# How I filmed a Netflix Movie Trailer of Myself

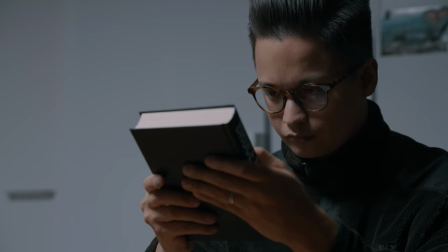There are things you should know. Turn to page 43 and you'll find out.
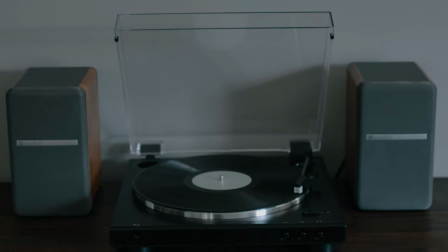Everything he told you is a lie. At first everything will sound like Baudelaire in Braille.
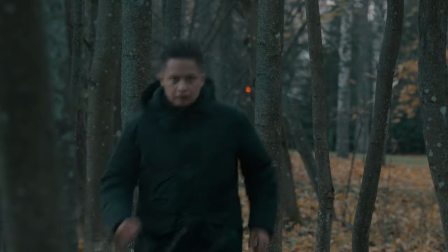It's when heaven turns to black and hell to white. Right to wrong and wrong to right.
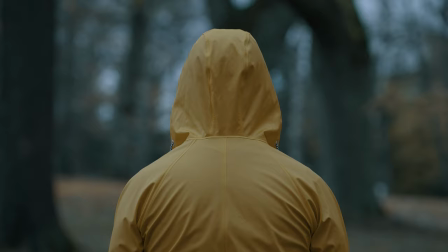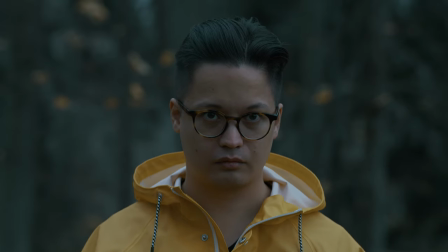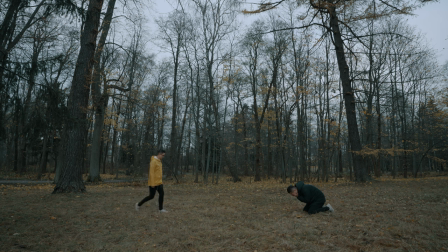you must accept the truth or else we are beyond redemption join me i
hope you enjoyed that fake netflix trailer that i made all by myself and i want to share with you that it's actually very simple to do even if you're not a very experienced videographer i also want to encourage you by saying that you don't need expensive gear to make it happen. I mean all you need is a mirrorless camera or a phone, a cheap tripod and a microphone and most importantly of course a good idea and a good story. My first tip is use the gear that you already have.
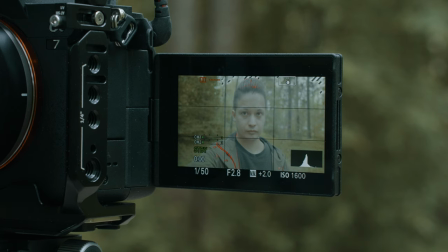If possible use a camera that has a flip out screen so that you can see yourself and the framing of this shot. I personally filmed almost every shot using the Tamron 35 to 150
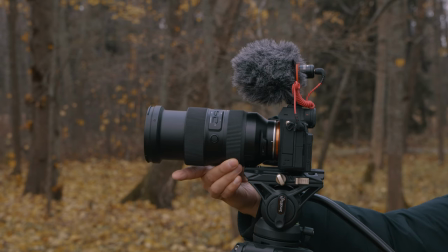millimeter f2 to f2.8 lens but because it's a telephoto lens and I was shooting a lot with long focal lengths that meant that
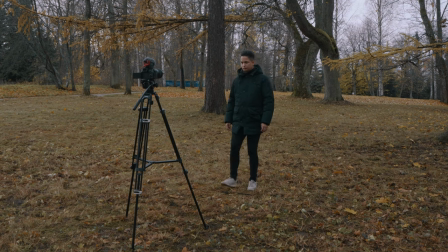I had to be quite far away from the camera so I couldn't see what was going on on the flip out screen. But my next tip is a solution for that problem.
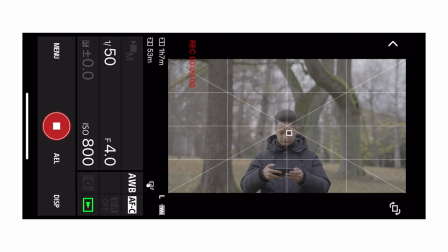For most shots I use the Imaging Edge app from Sony on my iPhone and
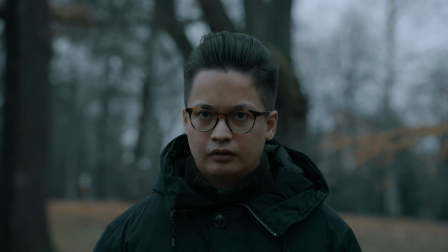that way I was able to connect my iPhone to my camera and see myself from the phone and remotely control the camera. next tip is don't reveal too much too soon to the viewer in the first shot you
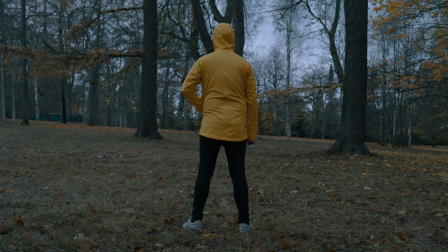can see only the back of the guy with the yellow jacket but you can't see his face this is one of the most important tips that I can give you because when you don't reveal too much too soon to the viewer it makes the viewer curious about what's going to happen next and it's going to keep them watching to find out.
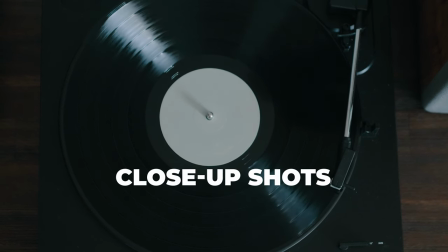You might have noticed that I also used a lot of close-up shots and the reason is that that way it
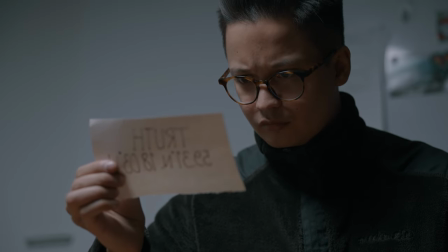indicates that what the viewer sees is important or somehow relevant to the story. Close-ups are also a great way to hide the things that you don't want to be visible in the frame.
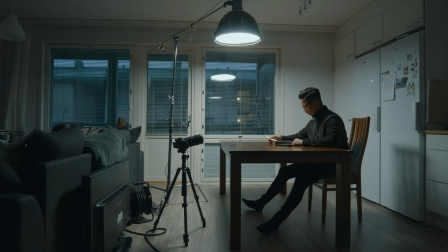For example the scene that I filmed by our kitchen table I didn't want it to look like it was filmed at our kitchen but rather open up the possibility
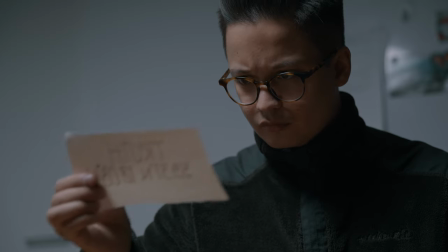that it could have been a spare room or even a basement and I wanted the viewer to focus on the important things that I was showing in those close-up shots.